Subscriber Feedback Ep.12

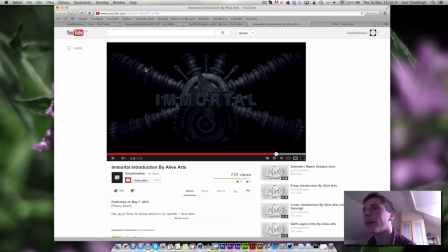[8:09]
Like, the specular could have been a little bit brighter, so you get the nice kind of sharp, well, not sharp, but brighter highlights along here and on the top of here.
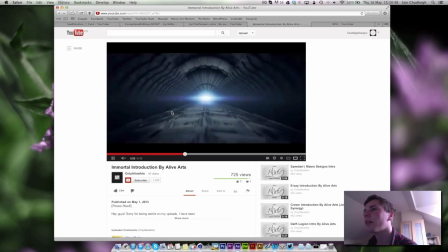[8:21]
Because right now it's pretty, I say dull, but I don't mean dull as in boring.
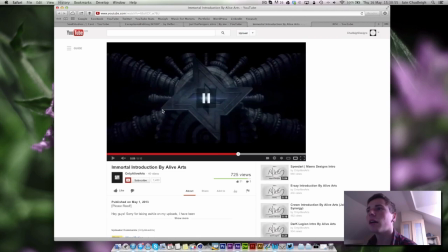[8:29]
I mean kind of very grey. So yeah, not dull as in it's bad, because it's a really good intro except for that little bit of text. But the flare stands out so much because everything else is very,
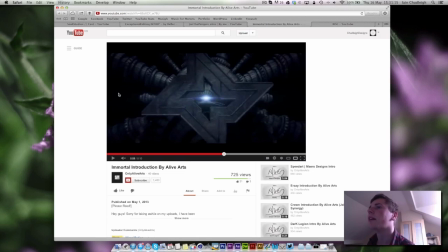[8:48]
again, dull, kind of lighting. And then you got this giant bright flare. Like, nothing else goes completely white except for that bit there. So the highlights, if they'd gone to absolute white or very
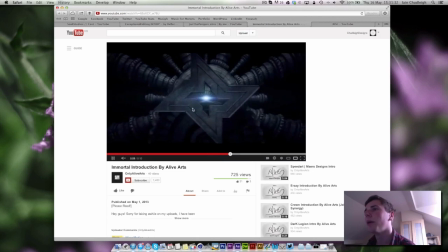[9:05]
almost white, it would have looked quite a bit better in my opinion. But you know, you could have had the flare continuing there. So my thought to improve the intro would have been to have the text there and the camera could fly through it as well.
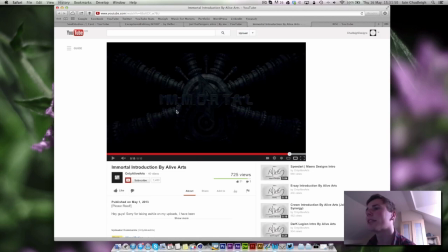[9:23]
I mean, it would have made the logo not stand out as much, but again, you could have compensated that with slightly more contrasted lights. But you know, it's a nice intro and great modelling on all of this.
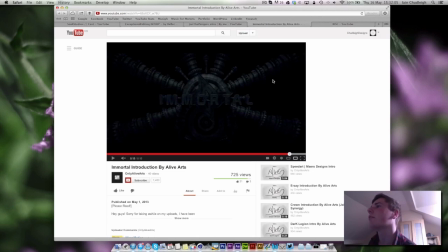[9:38]
But yeah, maybe a little bit more in the background. Finally, we have Rise.
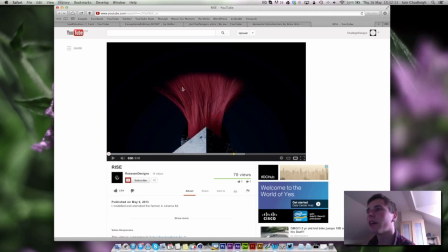[9:46]
And when I loaded this video up, I saw the hair, and I kind of want to watch the rest of it. So just turn it down a bit.
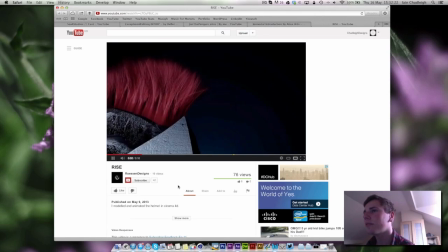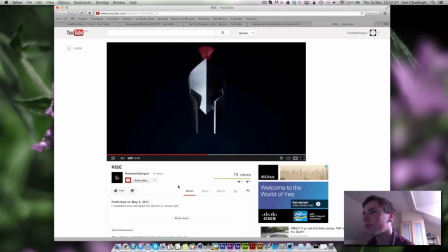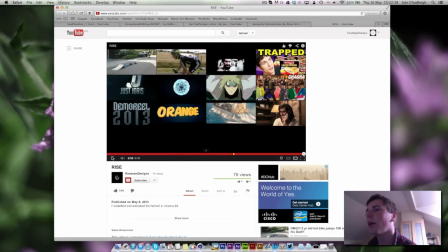[10:11]
So this is some great modeling here. My god, 3 ads.
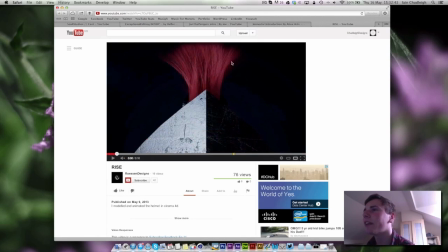[10:17]
The hair in this is fantastic, works really well.
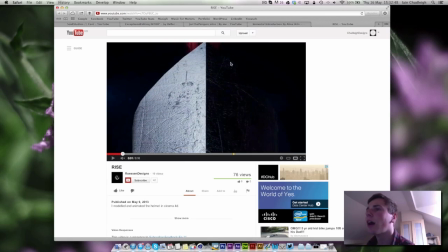[10:21]
The texturing, the kind of scratch metal looks really good.
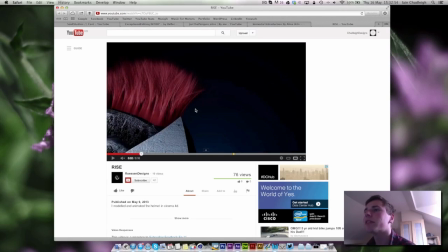[10:27]
The only thing I don't like about it, like to begin with, is the camera movements.
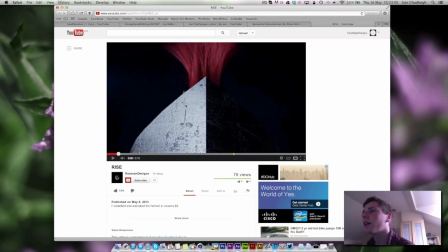[10:33]
I think it would have been better if they were linear,
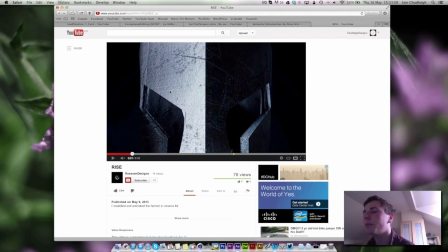[10:40]
because you kind of get the speeding up and slowing down. You can do it, but the normal spline camera isn't great. So if you're going to do it, I would go into the timeline and play with the curves a little bit,
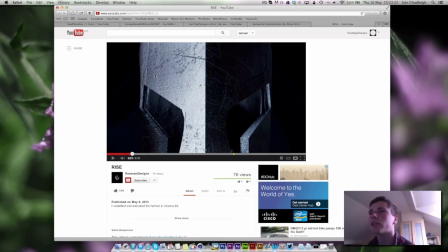[10:56]
just so they're a bit smoother, because it gets really quick and then slows all the way down, whereas it should be a little bit more gradual, in my opinion. But yeah, as I said, the modeling's really nice.
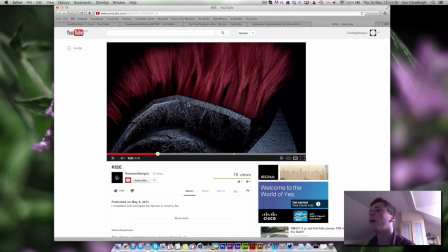[11:09]
A little bit jagged here, but I guess you could add a hypernerbs to it.
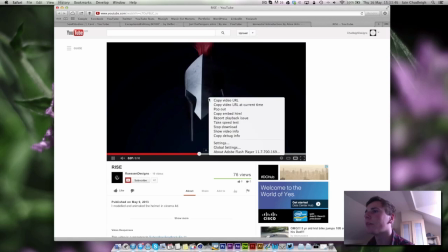[11:17]
But as I said, the hair is really great. It just would have been nice if you got those camera...
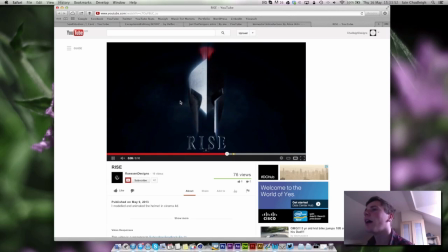[11:26]
Oh, why am I right clicking? If you got those camera movements down. Like, the background here is really nice. The text kind of appears out of nowhere, which is a shame again. And it kind of suddenly gets really bright, like there and on one side.
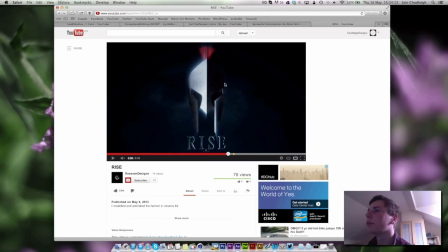[11:45]
So it might have been, I don't know if you use global illumination or anything, but maybe a little light up in the top right, just to kind of bring out, even if it's just bringing out the edge of the helmet here as well, because the hair is lit up fine.
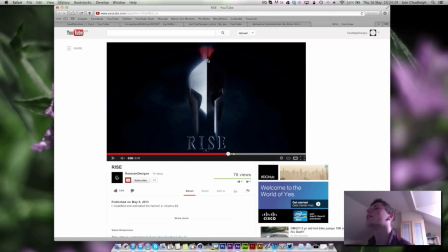[12:02]
But you got this incredibly dark, you can't really, I guess you can just about see, but a little light here, even if it's just to bring the highlight of the edge out, would have made this a little bit better.